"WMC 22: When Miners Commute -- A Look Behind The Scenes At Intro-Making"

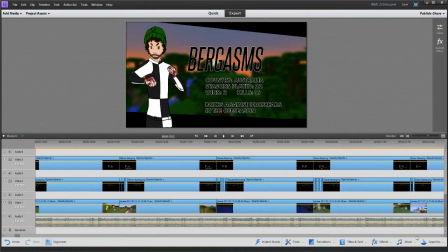So each of them, like I mentioned, has a different background. So you can see I've just kind of tried to divvy it up a little bit here.
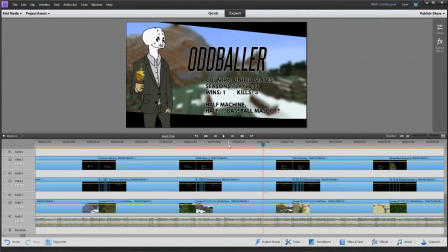And everyone's got different ones.
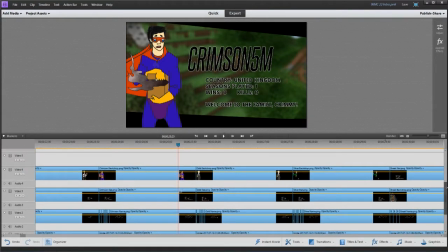With the players, I tried to mix it up where they appeared in the intro so that we didn't have
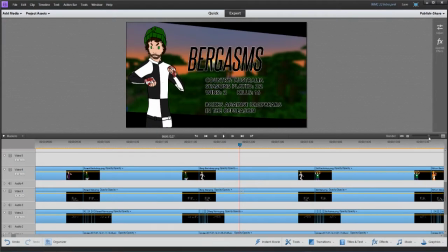necessarily a whole bunch of people who were older all at the front and a whole bunch of people who were newer all at the back.
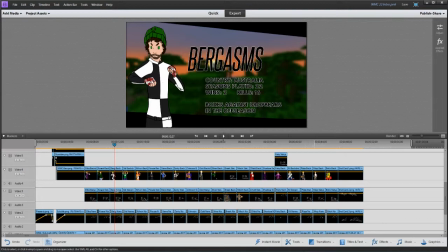So that's why Pizza and Mop are back here with Key and Brick. Fairy's back here, C-Mat's back here, then we got Mischievous, Shadow, Lego, Silverteeth, Break. It's kind of all broken up a little bit, so I thought about that,
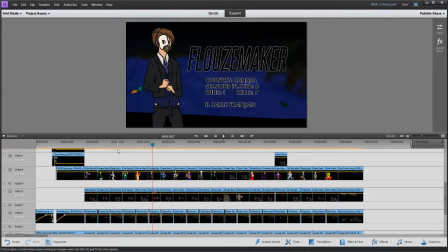and I also thought about the fact that certain players haven't appeared at the fronts of intros, and certain players haven't appeared at the backs of intros for a while.
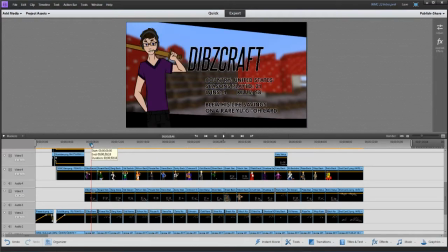Like Dibs, I don't think has ever been the... Actually, I take that back. He was the first player in Season 7, but I don't think he's been the first player revealed in an intro since then. Correct me if I'm wrong on that. I'd be happily okay to be wrong on that.
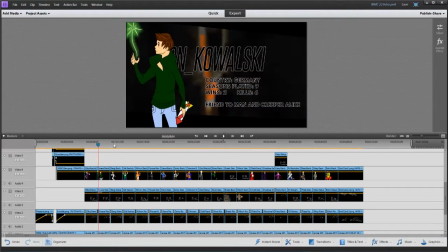I know Kowalski never really gets up front very much either, so I kind of tried to pick names and whatnot that were
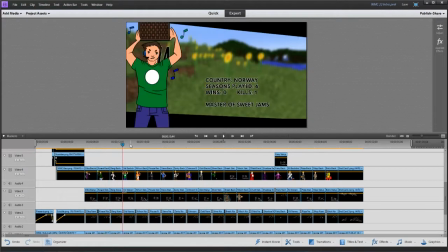familiar, that were familiar to players, but not necessarily, used to being in that same position every time.
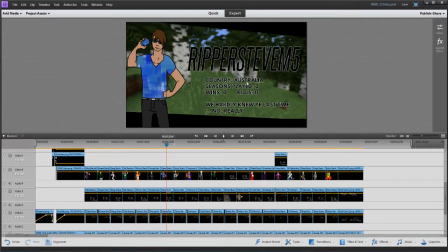Anyways, you can also see here that I've got the player names, the country that they're from, the seasons they played, wins, kills, so some basic stats. And then this down here kind of evolved this little bit of like a fact.
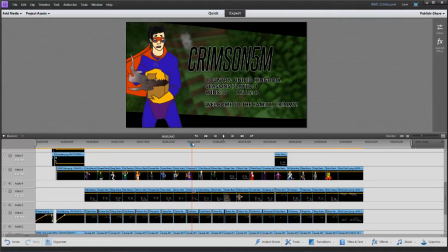Evolved from actually being a serious fact to being a sarcastic and stupid, silly kind of fact.
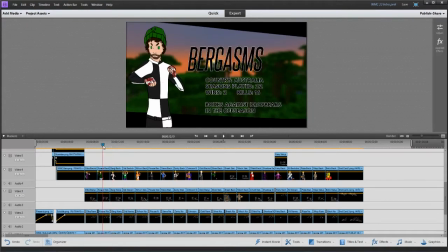So there was originally a lot more serious ones that I did.
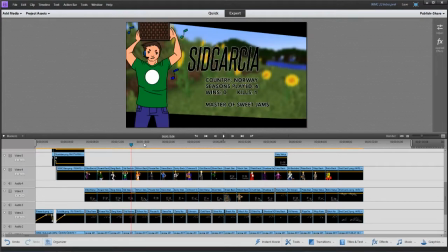I tried to throw in little memes here and there.
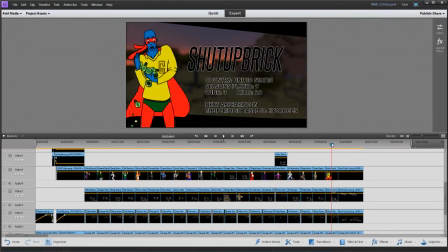So for example, Brick, periodic table season 1 hydrogen, he actually did a meme where he came up with if you like a tweet he did, he came up with some terrible UHC round names,
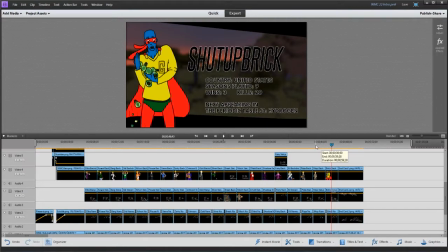and that was one of them, and that's the one I liked the most. So I know Brick appreciated that, but Mop obviously noted carb aficionado.
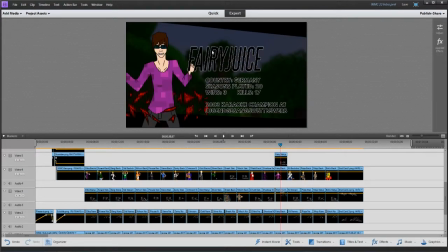Let's see, there's a couple of interesting things like Fairyjuice. This is an actual German word. It means like youth singing competition or something like that, and obviously karaoke champion, playing off the fact that Fairy likes to sing at his outros at the end of his episodes, and he likes to sing in general.
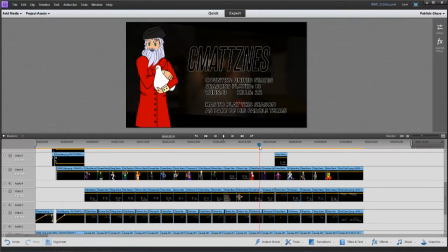So that was one of them. And sometimes they were just ridiculous, like CMAT like has to play this season as part of his parole terms.
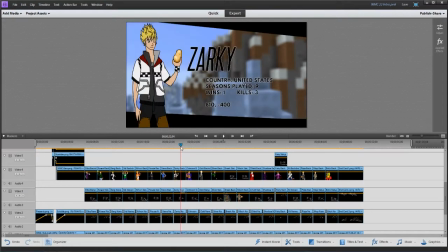CMAT's never been in trouble like that. Obviously Zarky, I had to do 810 negative 400 because that's totally Zarky. So that's kind of where that came from. Now for the
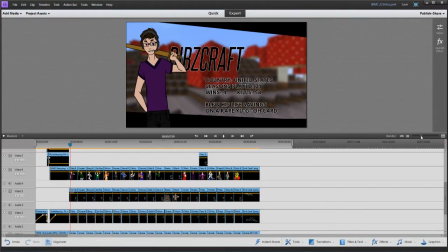names themselves, if you took a look at some of my took a look closely at some of the earlier videos I showed you,
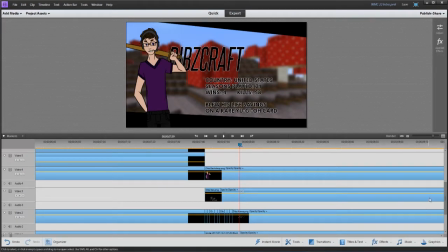the names just scrolled in from the sides, but I didn't want that. I wanted the names to, we'll just do Dibs here because he's the first one. I wanted the names to appear from behind Q's art and slide into place. Like if you take a look over here on the side,
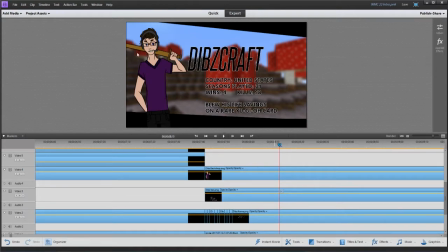there's a little bit of I don't even know if my mouse cursor is showing up. I think it is. But if you take a look over here on the side,
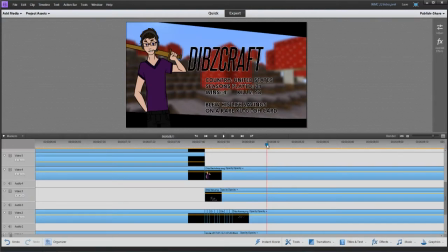there's this open space over here, and I didn't want the text to be visible from the, I guess you could say, from the left side of the player art.
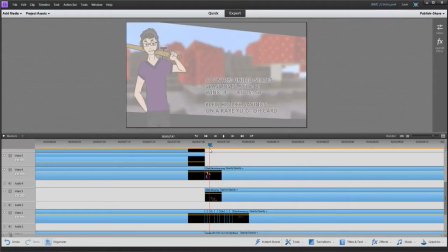So what I had to do was, you can see it down here if we zoom and enhance,
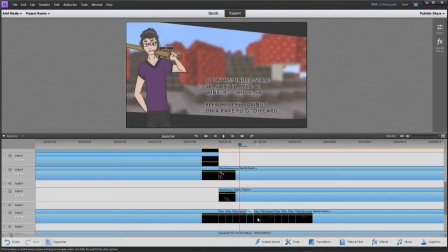each of these is like the bars like that I did for the intro section.